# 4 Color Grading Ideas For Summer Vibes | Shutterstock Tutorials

Hey, what's up guys, Lewis here, and today we're going to have a look at how to give your footage the summer touch. Now, I think we can all agree it might be somewhat silly to say that there's a specific grade to give your footage to make it feel like summer, because of course if you're filming with just natural contrast,
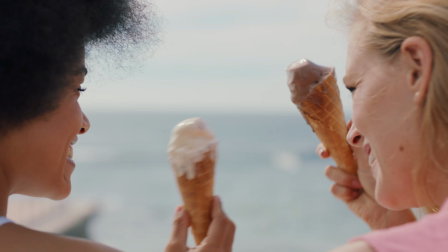[0:21]
natural saturation of a family at the beach eating ice cream, I'm sure it's going to be quite obvious that it's summer. However, sometimes you may find, perhaps due to camera settings or due to the colours at the location, you're just not getting that summer feel, and you need to do something in order to make it feel more like summer, or just perhaps that you filmed outside of the season, filming early spring, late winter, and it doesn't inherently look like summer. So these are going to be 4 things you can do to make sure that your footage feels like it's scorching hot in the middle of August.
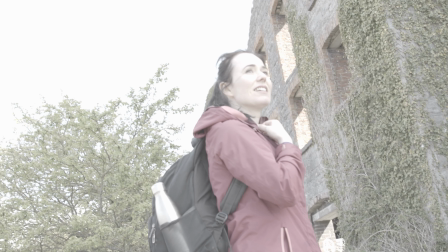[0:53]
As consumer cameras are increasingly housing better dynamic range, and then when coupled with RAW,
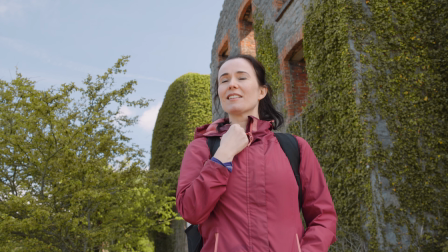[0:58]
it allows filmmakers to rescue highlights and shadows in a way that just wasn't possible several years ago.
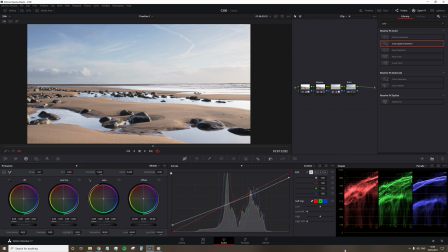[1:04]
However, just because you can recover everything doesn't mean you should. Let's look at this example.
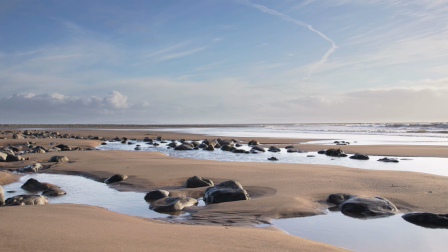[1:09]
It was filmed in February. It's a lovely, beautiful, scenic location, and I've already set up the grade for where I want it to be, and I've brought back those highlights so we can see all of the detail of the sky and the clouds. However, this shot doesn't inherently scream summer, and it's because we can see too much of the sky.
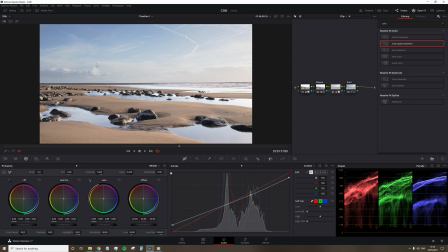[1:25]
Here's something to think about. During the summer, the sun is high in the sky for a prolonged period, and then we have golden hour tacked on at the start and end of each day. With a lengthy amount of time in the sky and with the earth tilted closer to the sun, it's a lot brighter in the summer.
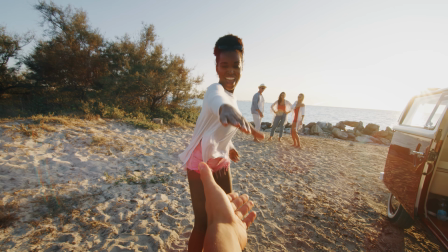[1:38]
And it's why so many also avoid shooting in midday, because it doesn't always look great. If we look at many summer clips, we'll often see this whitewashed spot within the sky when facing the sun.
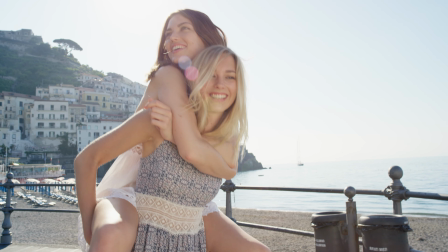[1:47]
And this image subconsciously tells us it's likely to be summer.
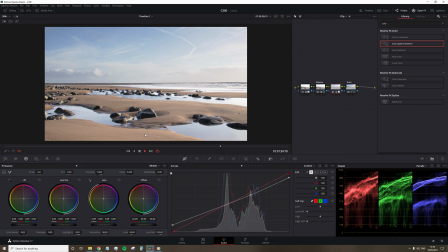[1:51]
Therefore, instead of rescuing the highlights, I recommend safely bringing the highlight level up to a point where this area is somewhat hot. Now, I say somewhat because of course we don't want to clip these values. We don't want it to be overexposed. We just want it to be bright.
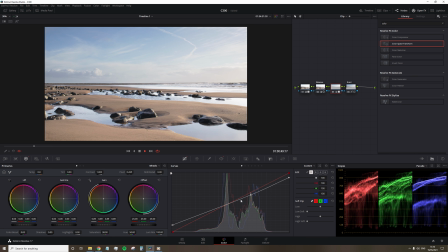[2:05]
So be sure to check the scopes, but having this area at a bright value reinforces the imagery of a very sunny summer day at the beach.
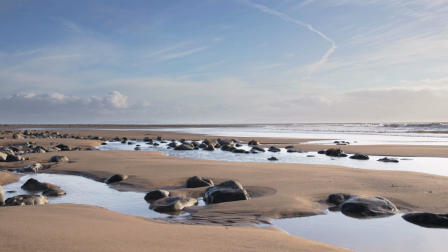[2:12]
You can do this in several different ways, but I will do so by just adjusting the midtones and the highlights within the curve panel.
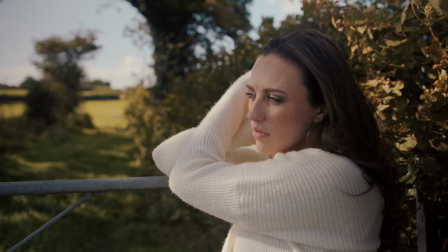[2:23]
Now, you may have a shot that was filmed in the summer, but it's feeling off. There's something wrong with the grade, like this.
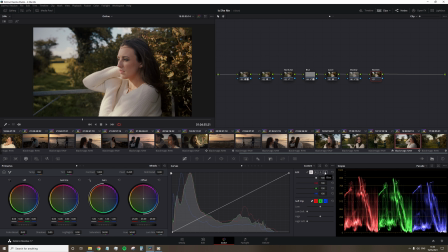[2:29]
There's something that doesn't feel right, and for me, it's that it's too cold, especially on the actress's face, and it needs to be warmed up. You may initially be drawn to simply adjusting the color temperature and warming up the shot, but you have to remember that this is primarily a tool to find the correct white balance. While yes, it will add a cold or warm cast to your image,
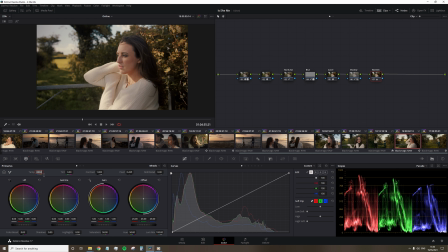[2:46]
it doesn't necessarily look right when used in abundance because we're adding warmth or cold into all regions of the image. And realistically, we just want the warmth of that summer hitting the highlights. Therefore, to get your summer grade looking great,
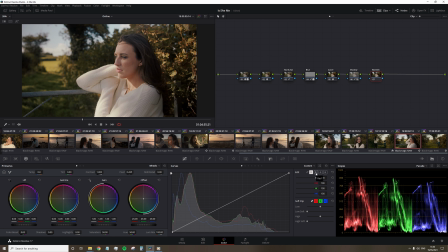[3:00]
I would recommend using the color wheels or the curves to implement the warm tones into the highlights and the upper midtones, not the temp tool. So I prefer using curves for this, and to show you what I'm going to do, first I'm going to bring down the blue highs to reduce any cool elements within the highlights,
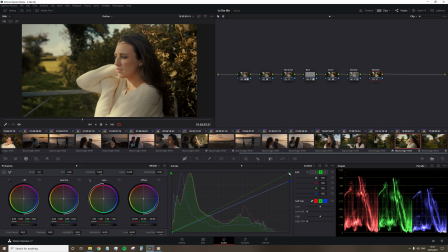[3:16]
and then ever so slightly bring down the green highs to further emphasize the red channel, which is going to stay put at the top. Now in doing this, we've given a nice warmth to the brighter elements across the entire image,
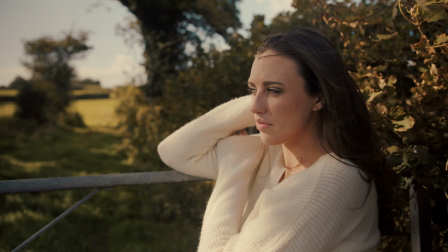[3:28]
and I tend to employ this across all my summery clips, as you can really see the difference with and without it,
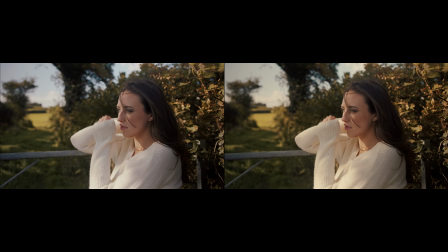[3:33]
and even more so the difference when if you were just to apply a warm color temperature adjustment,
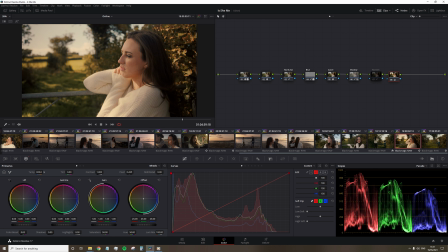[3:38]
as we really want to keep the colors natural but warm, and using the curves allows us to do this, as we can precisely adjust which tonal region we want to affect rather than the entire image. Okay, so let's just quickly talk about genre conventions, generic conventions. These are elements within a film that are not necessarily grounded within reality, but they've been used so much that it's just become imprinted onto us. So now if a filmmaker just wants to establish something quickly, they can introduce a genre convention and we automatically associate it with that genre.